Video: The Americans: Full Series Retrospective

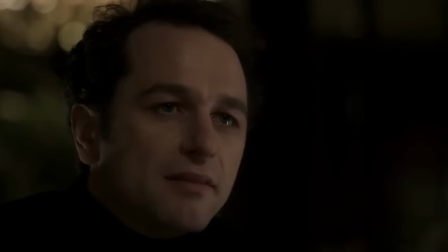Another way the show throws you in the deep end,
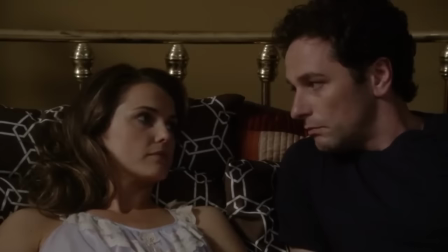the exact dynamics between the Jennings parents is wishy-washy from square one.
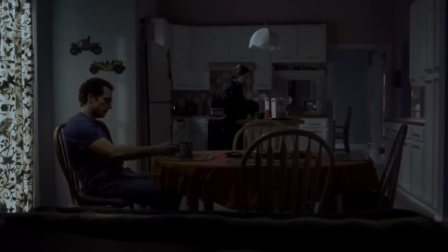While the trials and tribulations they face on the romantic, familial, and undercover fronts are all engaging in their own right, the throughline of their relationship in the first season is a bit hard to grasp.
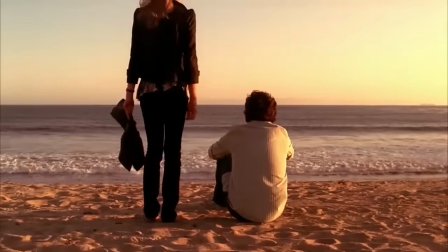This began as a fake spy relationship, just like the series Chuck, so the immediate question is, has this relationship become real, and this season is about their love hitting the rocks?
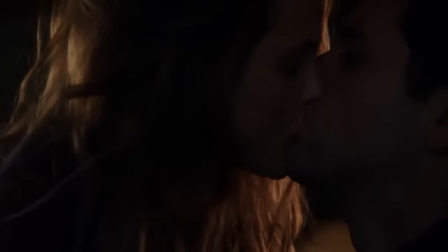Or has it all been a lie, and this season is about exploring their true feelings for each other? It seems to shift between the two from episode to episode.
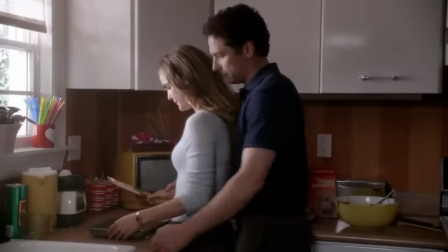I want a good bedrock, so that I feel it when the show decides to shake the foundations.
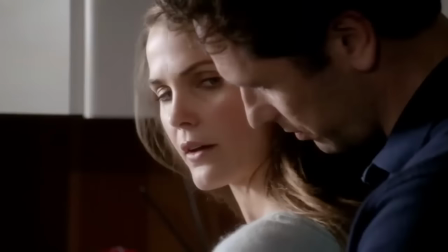I don't want to think both characters are in a romantic farce where one misunderstanding leads to the next until you just wish they'd kiss already.
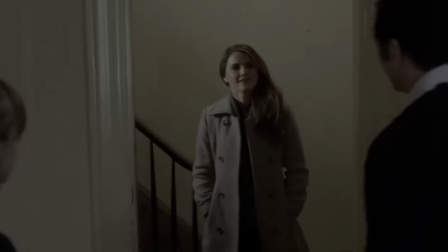That being said, the payoff at the end of the season is strong, and it's a baseline the show will work with going forward.
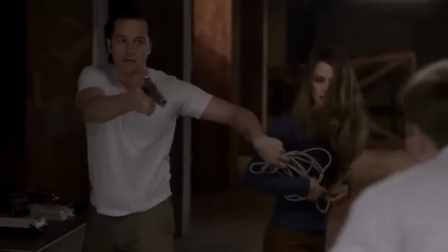We also have a lot of fun with the dynamics between the two. Elizabeth is the true believer, and Philip is the cynic who mistrusts his own government.
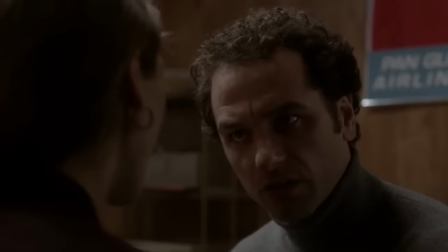He seems to like America, but is it just an appreciation he picked up because his kids are able to lead happier childhoods than him,
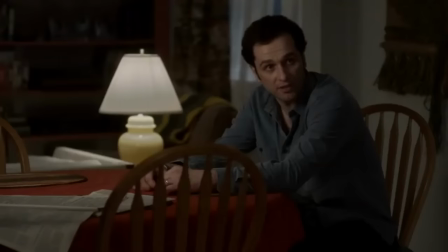and can he be trusted to support the cause, or is he going native, so to speak?
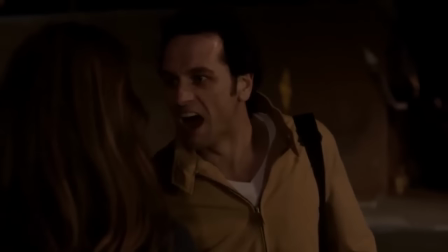I fit in! I fit in like I was supposed to.
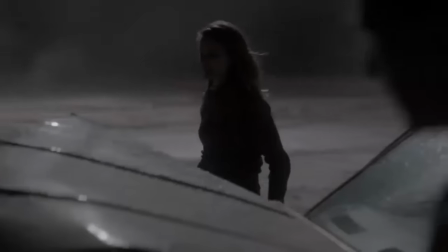Rather than playing this the typical way, The Americans inverts it. You'd think when the USSR betrays their trust, Philip would shout, See, I'm right!
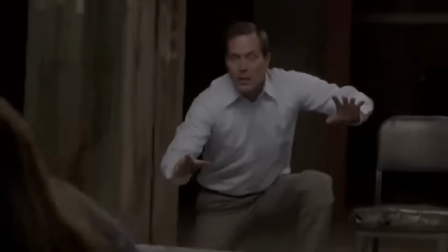And Elizabeth would blindly defend her home country. Instead, we get to explore Elizabeth's emotions as the scales fall from her eyes, while at the same time,
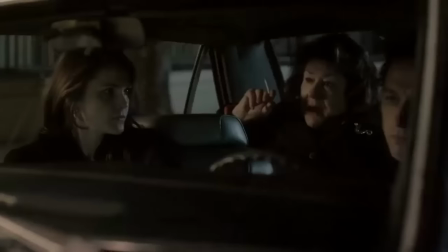Matthew Rhys can sell with an expert, understated performance that, yeah, this is the kind of shit he's just come to expect from the USSR. are.
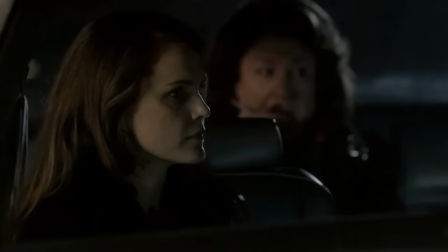Not to mention the chemistry between the two is absolute dynamite. And I know I'm not the only one who thinks that.
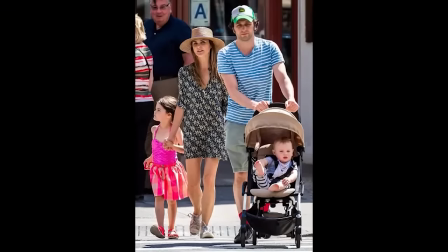The two leads popped out a kid together in 2016. I'm glad I was able to call it this time.
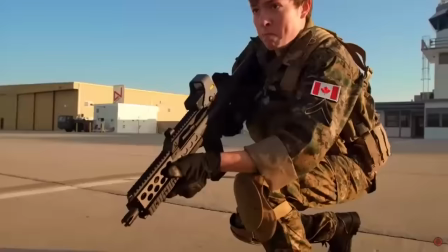My friend showed me a web series called Video Game High School a while back, and I was like, yeah, it's kind of goofy fun, but I just don't buy the romance between the two leads.
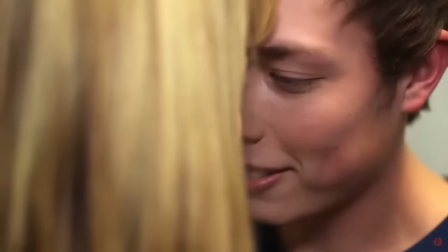And he said, well, yeah, they actually got married in real life. I'm sorry. I'm so sorry.
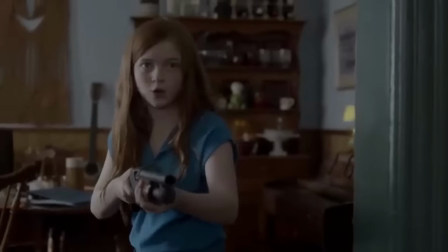The cases of the week are low-key, but still quite a bit of fun.
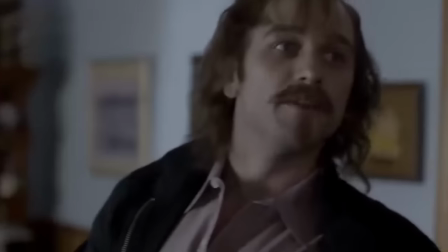Fun being a relative term, I'm the kind of sicko who is enthralled by the emotional turmoil of a bug-planting plan that involves poisoning an innocent housekeeper's son.
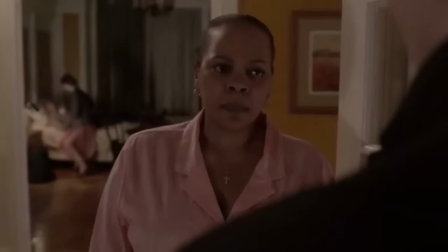Maybe engaging is a better word.
But don't worry, it's very simple. Do as I say, he gets better, one, two.
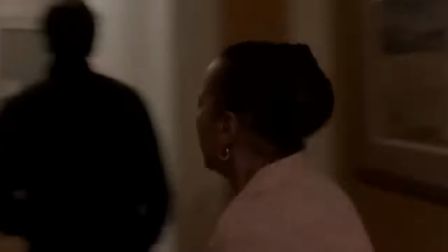No, no, you give it to him now. Give it to him now! Give him the antidote now!
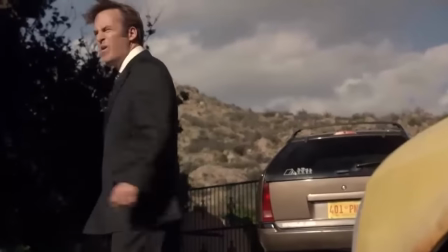Long-time viewers will know better called Saul is my favorite series, and this show makes equal hay with the meticulous nature of the caper.
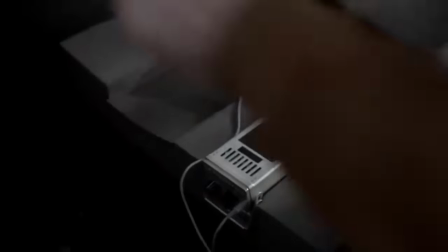If you're the kind of person who gets a fun little tickle in your brain whenever a crime thriller explores the scrupulous detail of pulling off a crime, you'll be right at home watching The Americans.
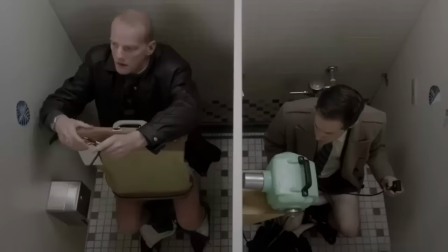It's an absolute feast of that kind of material. Granted, the visual direction is much more workmanlike, especially in the first couple seasons.
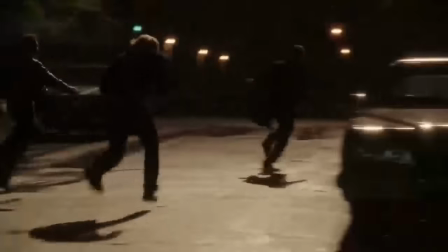It's certainly not a bad-looking show, but The Americans rarely indulges in the sort of visual flares Better Call Saul does.
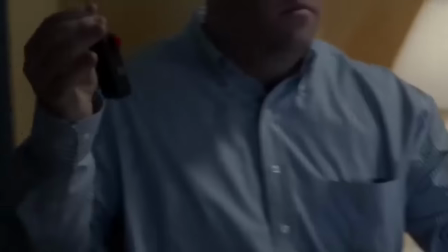On the other hand, I can't remember the last time Saul Goodman and Kim Wexler played hot potato with a rival lawyer's trigger bomb so that they would unwittingly blow themselves up.
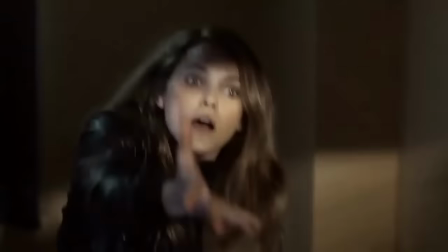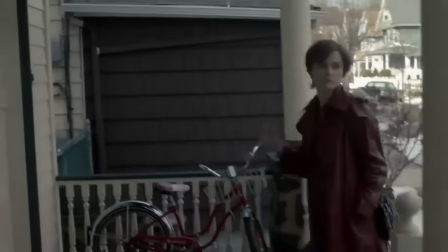incredible. As much as the show delivers on the heist, caper, and scheme front, there are one or two episodes that don't quite hit the mark.
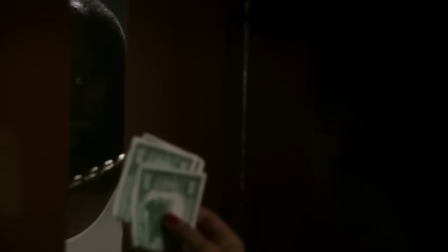Almost everyone I've spoken to was confused by the first few minutes of the pilot, because again, the writers drop you in the deep end.
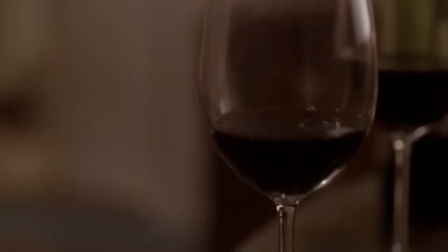Later, there's a harebrained scheme to frame a guy for rape by drugging him,
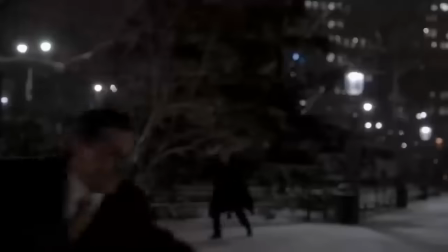but first staging a mugging after already having the woman seduce him drugless anyways, and the details are kept from the audience for the duration of the episode,
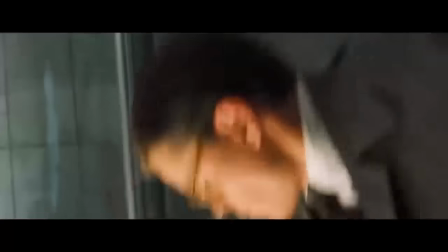Ocean's Eleven style. Fair enough. There was an element of Potions 11 where you're like, is this part of a plan or are they actually in huge trouble?
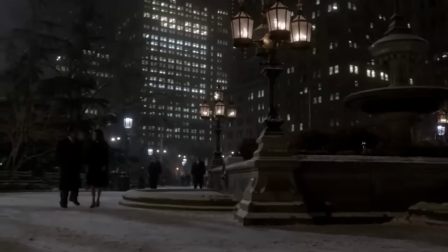But with this episode, we don't even know the basic details of the plan. So I'm just assuming Philip has the situation completely under control the whole time, which he does.
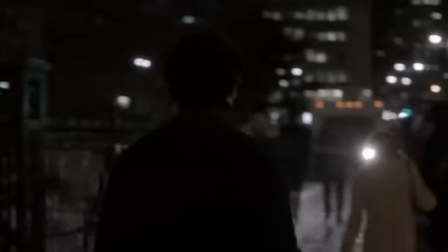And then there's the episode where Philip and Elizabeth are exposed by the U.S. government and interrogated. Yeah, they got found out in episode six?
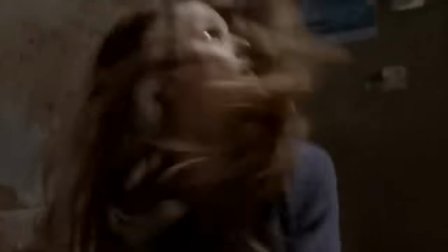Mm-hmm. Sure. This is all some sort of loyalty test. I will reiterate, these are exceptions.
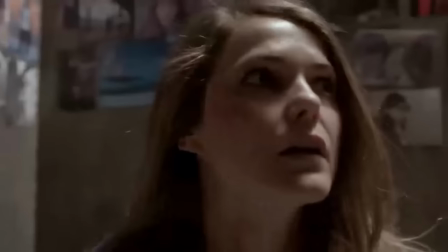Mostly the show nails things, even when historical circumstances would seemingly deflate the tension. There's an early episode where they enter a panicky frenzy after Reagan gets shot.
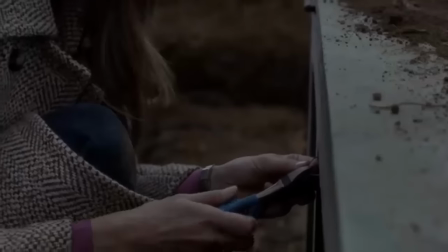Is this one of us? Is this a coup? Despite knowing from U.S. history that it was just some random nutter, the episode is still a tense watch.